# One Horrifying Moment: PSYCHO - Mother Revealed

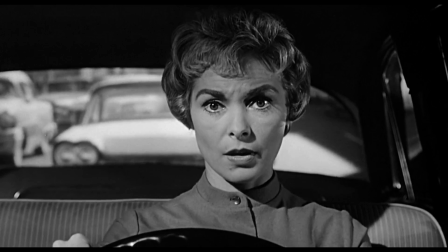8:12 Long portions of Psycho's first act simply focus on Marion driving,
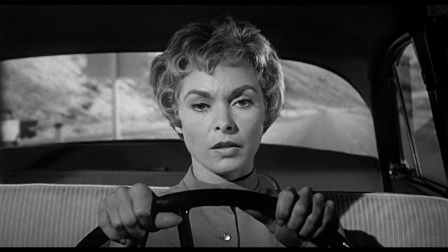8:17 the camera placed directly in front of her and the actress looking straight down the barrel while voiceovers of other characters play.
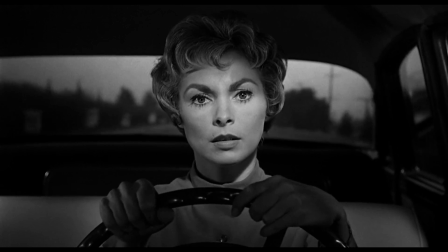8:23 The result is that Marion's fears and imagination are manifested in something the audience can perceive.
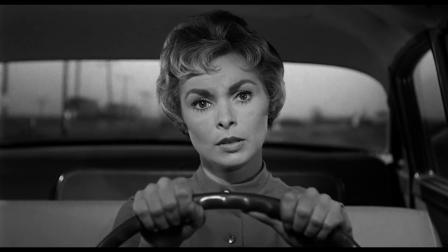8:29 Yes, Mr. Lowry? Carolyn? Marion still isn't in? No, Mr. Lowry, but then she's always a bit late on Monday mornings.
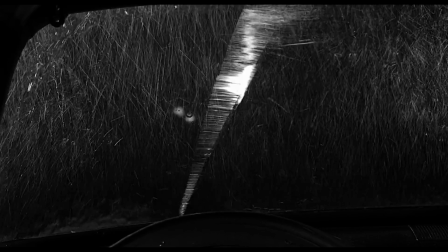8:37 Buzz me the minute she comes in.
Combining with the camera's unblinking focus on her eyes to combine literal and emotional perception.
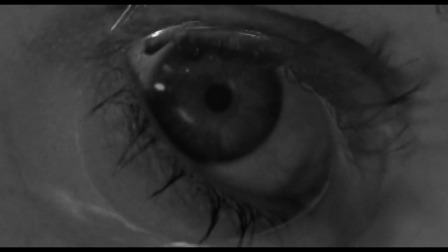8:44 And of course, there's the swirling, empty drain that becomes Marion's lifeless eye after her murder.
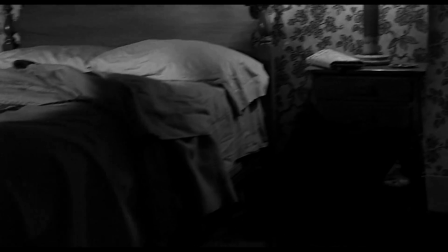8:51 A shot that quickly dollies and zooms in on the stolen money hidden in a newspaper.
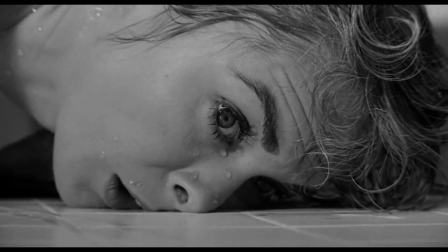8:55 It's Hitchcock at his most taunting, forcing audiences to realize that the story they've witnessed for the first half of the film isn't the real story after all.
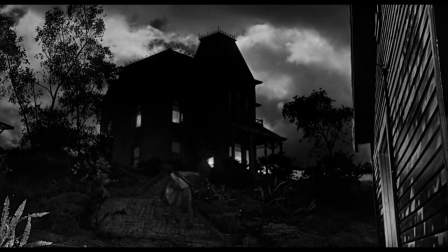9:04 And we've been forced to come to terms with our perception being wrong for the first of two times.
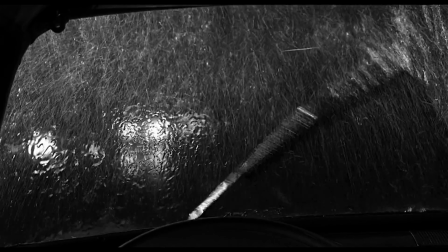9:09 Pair the use of perception with recurring motifs of mirrors and shadows,
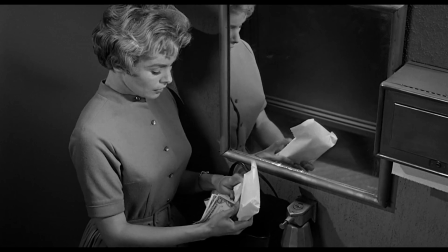9:14 and we can see how Psycho subtly hints at our perceptions being continually obscured and ourselves being doubled.
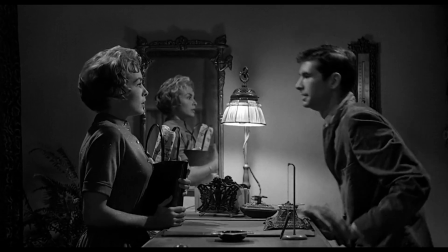9:20 These characters are constantly in dialogue with themselves as every situation seems to force self-reflection, both literally and figuratively.
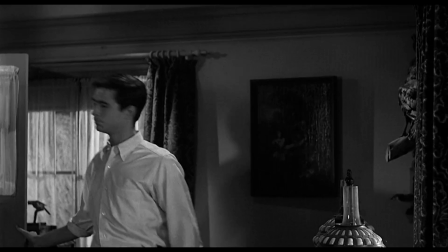9:29 For some, like Marion, it's the chance to rethink her actions. And for others, like Norman, it's the shocking truth that permanently shatters his mind.
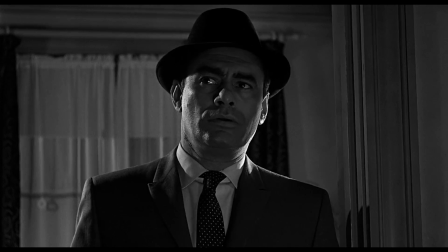9:38 Pair that with Hitchcock's repeated bird imagery and we have a sinking feeling that something terrible is waiting to strike.
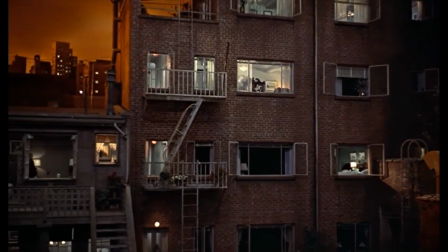9:45 Unlike Hitchcock's Rear Window, which made us the willing participant in its central character's voyeurism,
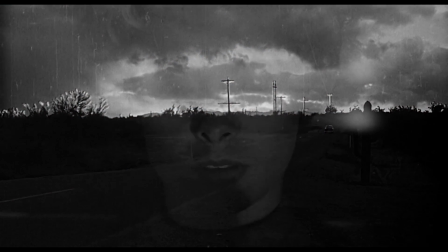9:51 Psycho places all manner of conflicting views in contention with one another to challenge our own notions.
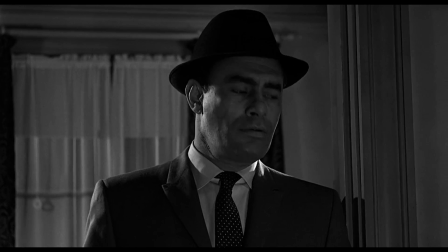9:57 Arbogast believes Marion is hiding out somewhere with the stolen cash.
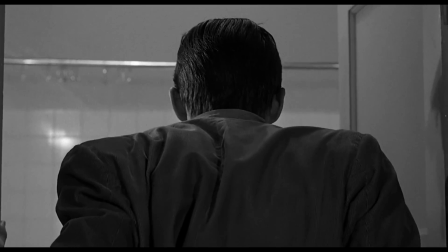10:01 Lila and Sam believe that Marion was killed over her money, and Norman believes that his elderly mother killed Marion in a psychotic rage.
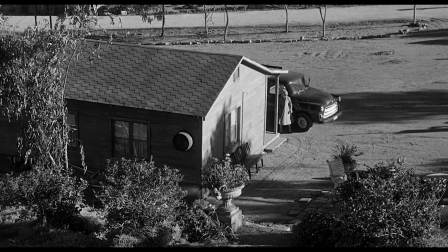10:09 It's these conflicting, incorrect perceptions that draw us toward the gaping mystery at Psycho's center.
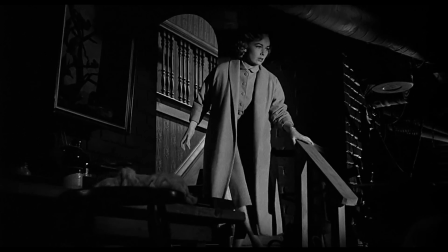10:15 And it's no mistake that this hole in things is filled in the Bates home's fruit cellar.
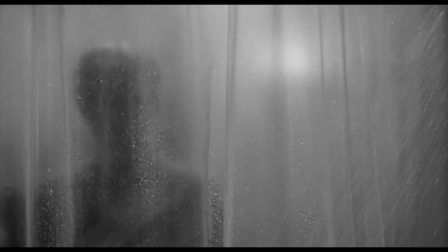10:20 Everything in Psycho has been leading up to this moment. The threat of Mother, Norman's unraveling mind, the search for answers,
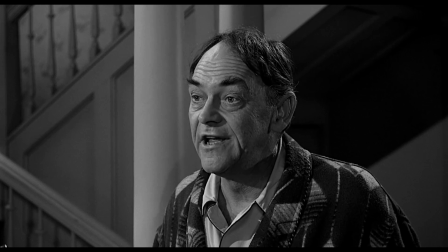10:29 and the reveal that Mother died in a murder-suicide a decade earlier.
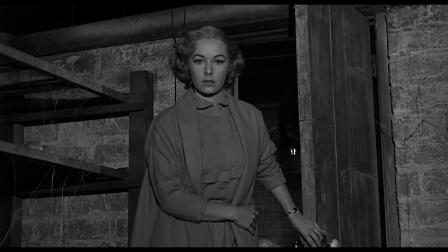10:33 It all comes together in this one horrifying moment.
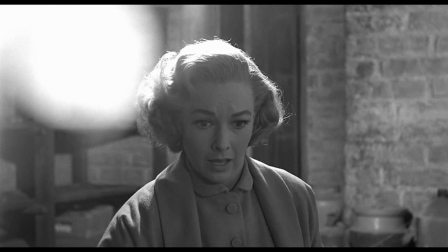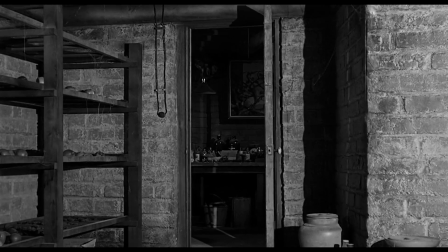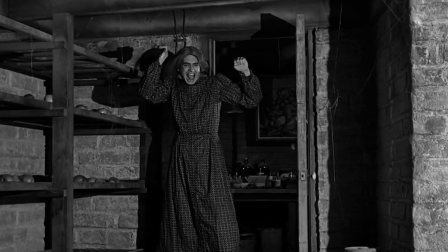10:47 Hitchcock's great scare here is not from a sudden jump or a gruesome killing. It's in the stark, undeniable reveal of the truth.
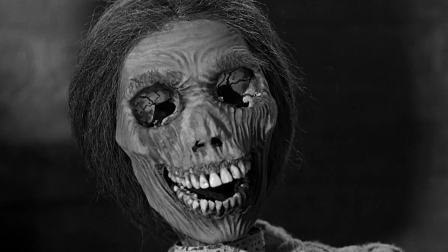10:55 The unveiling of madness that we piece together from a dead body and a killer dressed as his mother.
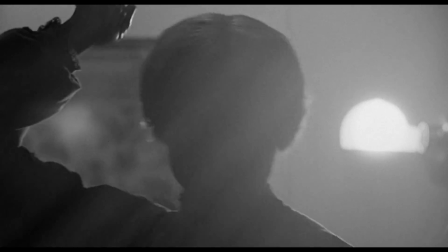11:01 All the while, Hermann's score connects Marion's death,
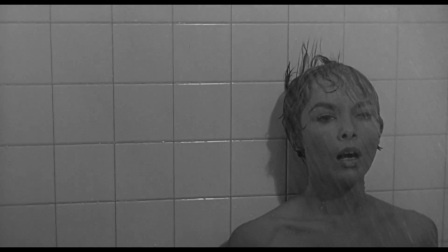11:03 where she alone saw Norman for who he truly is, with her sister's own sudden revelation.
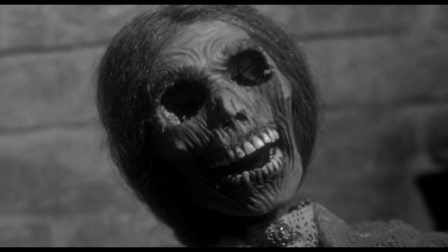11:10 It's here in the fruit cellar where Hitchcock's use of stark light and obscuring dark dance back and forth with the swinging light bulb, fully exposing the secret that's been hidden for years.
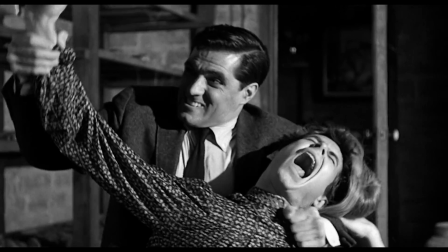11:21 Norman, now exposed, is quickly subdued by Sam, and the immediate danger is ended.
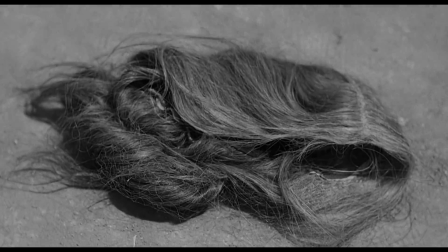11:27 But we're left with the horrifying truth.
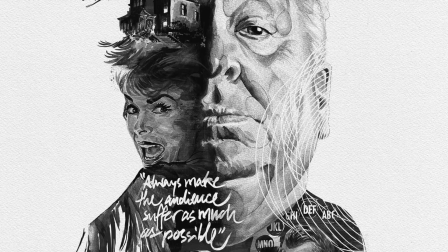11:30 Hitchcock once described the difference in surprise and suspense as the difference between a bomb suddenly going off under a
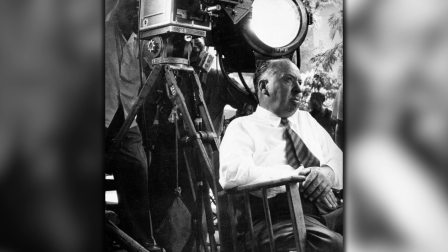11:36 table with no warning versus an audience knowing the bomb is there and hoping the characters get away before it goes off.
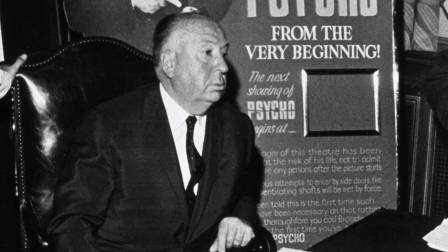11:43 The reveal of Mother is these two ends of the spectrum at once.
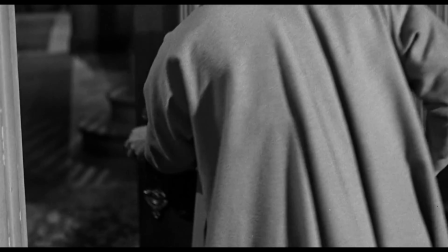11:47 The suspense of knowing that Lila is in danger without her realizing it, and the surprise of what the true nature of that danger really is.
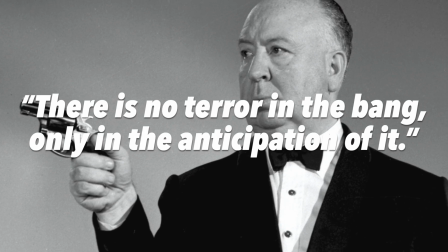11:55 As Hitchcock said, there's no terror in the bang, only in the anticipation of it.
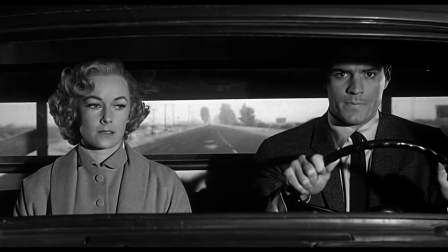12:00 If Marion's death is the bang of Psycho, then its second half is the terrifying wait for the bomb to go off yet again.
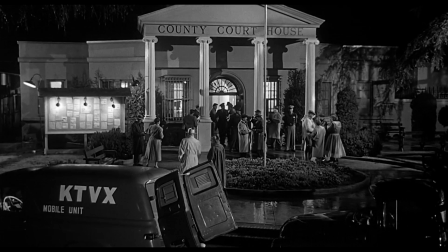12:08 After the reveal of Mother and the arrest of Norman,
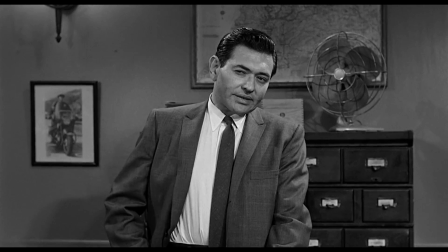12:11 Psycho comes to a screeching halt for a police psychologist to explain the reasons for Norman's psychosis.
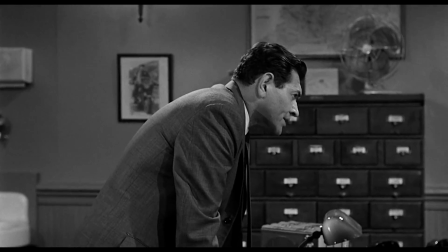12:17 It's overbearing, outdated, here for the sake of audiences.